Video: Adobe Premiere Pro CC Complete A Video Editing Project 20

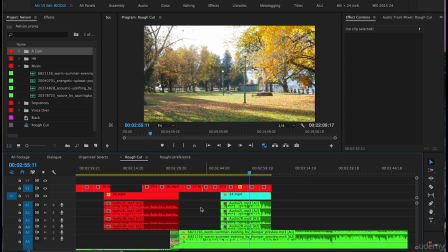(4:03)
So having what feels like voiceover again with B-roll clips just kind of gives this edit a well-rounded feeling.
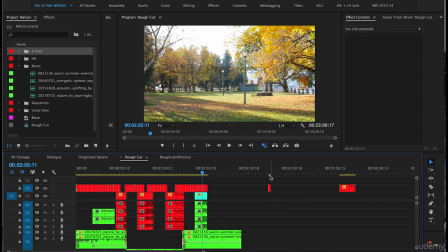(4:11)
So we'll continue on with a few more transitional shots of the waterfront.
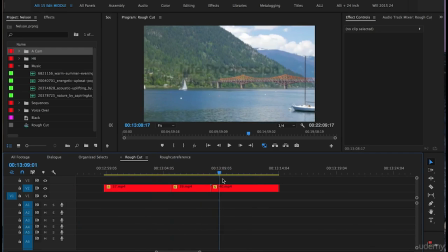(4:19)
We'll grab clips 37, 39, and 40, highlight them and push Command X.
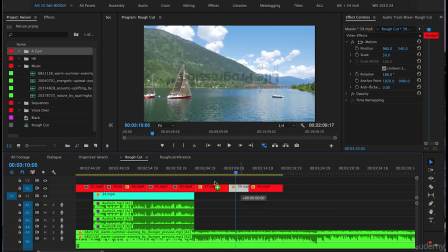(4:28)
Go back to our edit, and I think we'll actually put 39 beside 30 here and move 37 to the right.
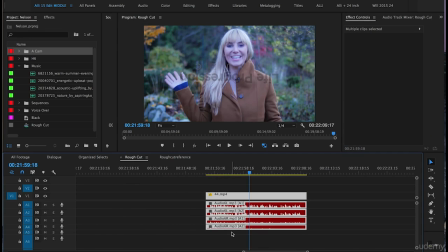(4:38)
We'll now grab the final dialogue piece, clip 44, push Command X with it highlighted,
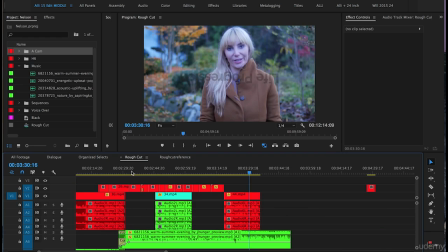(4:46)
turn V1 back on and push Command V. Clip 44 is the final dialogue piece, and the dialogue is summing up what this video is all about. So it's saying there's so much to do in Nelson. No matter what you come to do, there's something for everyone.
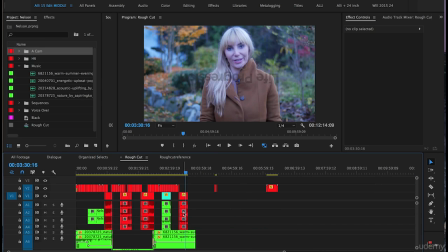(5:01)
So that's great. So we'll let that clip play out, showing the host a little bit longer.
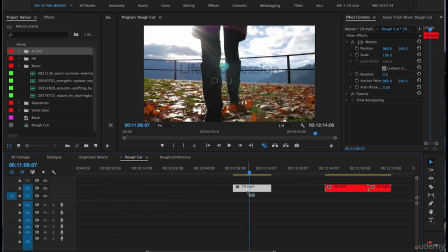(5:06)
And let's grab clip 29, push Command X. We'll turn V1 track off.
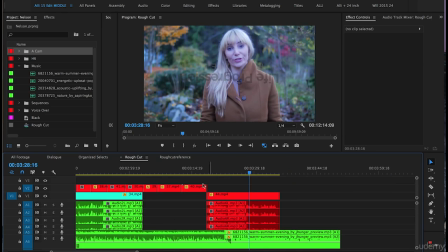(5:13)
And about a third of the way over on clip 44, we'll push Command V for clip 29.
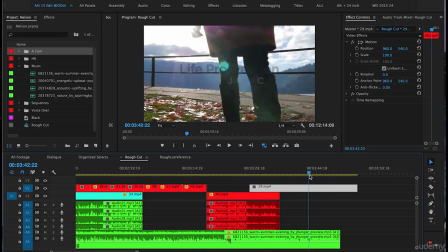(5:20)
Clip 29 will be our final clip. So we're choosing it as our final clip because it's a beautiful shot. It follows the host's feet walking through leaves, and then it continues on through this fencing here,
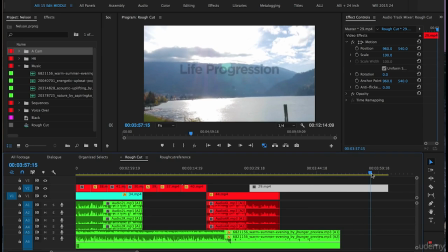(5:35)
showing a beautiful shot of the mountains and Kootenay Lake. This is also a great spot because this clip holds on the lake for a few seconds. This will be a great shot to end with and put our final logo. So we have a few extra B-roll clips.
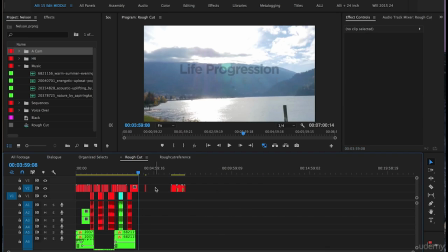(5:52)
I'm going to just delete the negative space in between them. We can scan through here.
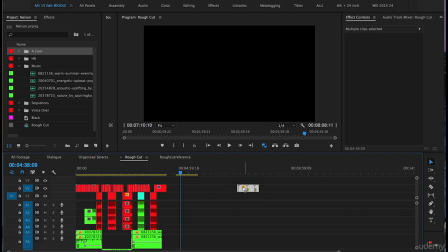(5:58)
So we'll highlight those 4 extra B-roll clips and we won't use them.
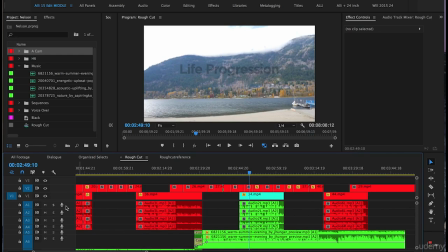(6:03)
We have to bring the music track down underneath the audio here. So we're going to move the audio track up.
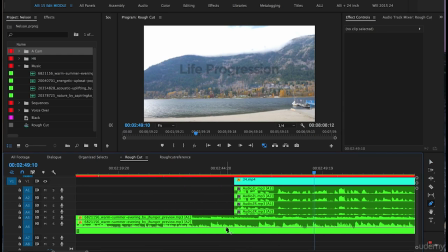(6:11)
Let's work on audio 6. We'll push the P on our keyboard, put some points there.
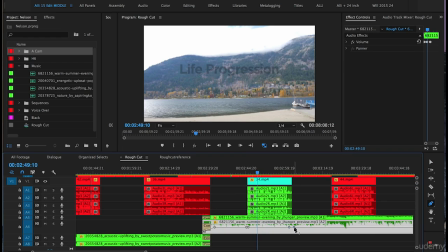(6:19)
Zoom out, put a few more points here, close to each set of dialogue because we're going to be bringing this music down. So we will push V on our keyboard, zoom back in,
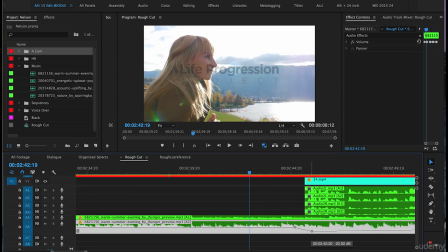(6:34)
and this second point close to where the dialogue begins we'll bring down to -16 for now.
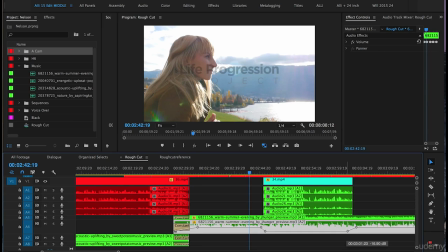(6:39)
We'll do the same thing over here at -16.
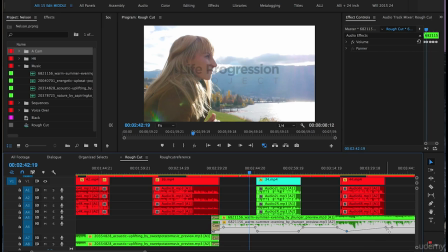(6:44)
We'll go to the next dialogue part and drag the second point in down to -16.
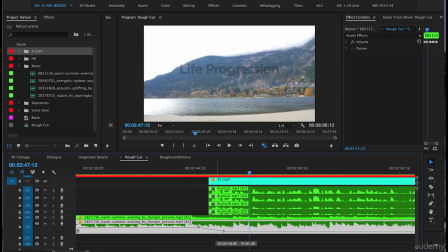(6:51)
Okay, so we're going to drag the second point in to the point in the music that kicks in.
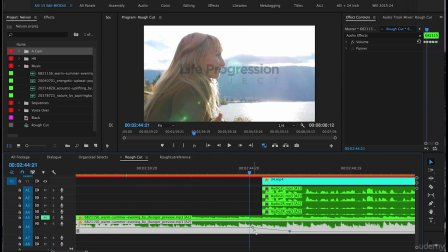(6:59)
Let's mute A5. When you put the 2 points to bring the music volume down, when you put them a little bit before the dialogue and end that transition a few words into the dialogue, it creates a more natural feeling then. For example,
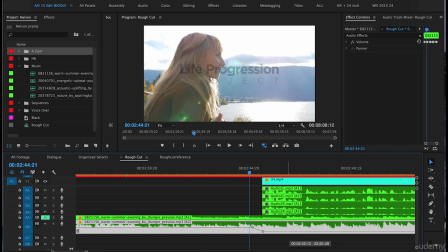(7:18)
let's just bring this point over here and show you what this would sound like if we brought down the music before the dialogue started.
The waterfront in Nelson.
That's a more amateur thing to do.
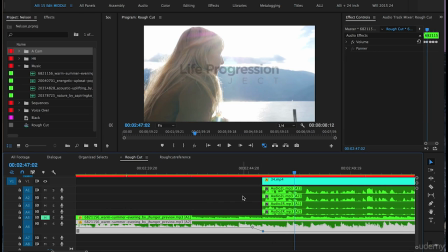(7:33)
When you're starting out, you might bring the music down right before the dialogue starts, but it doesn't feel and sound as natural. Your viewers will watch this video and it will be more noticeable that the volume on the music's brought down. So by having it transition down more slowly as the dialogue starts, it will go unnoticed.
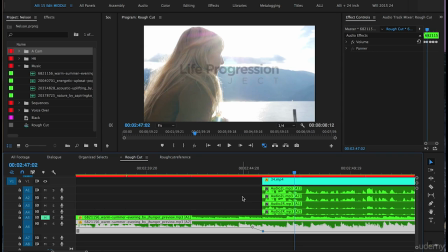(7:51)
And when you're editing, sometimes you want things to just go unnoticed and feel natural as opposed to being noticed and feeling a little bit off. So I'm going to push Command Z to undo that so that the transition of the volume going down stays
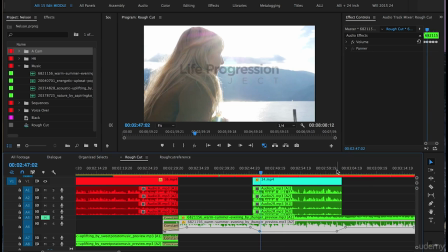(8:05)
the way we originally had it. Let's play the end here.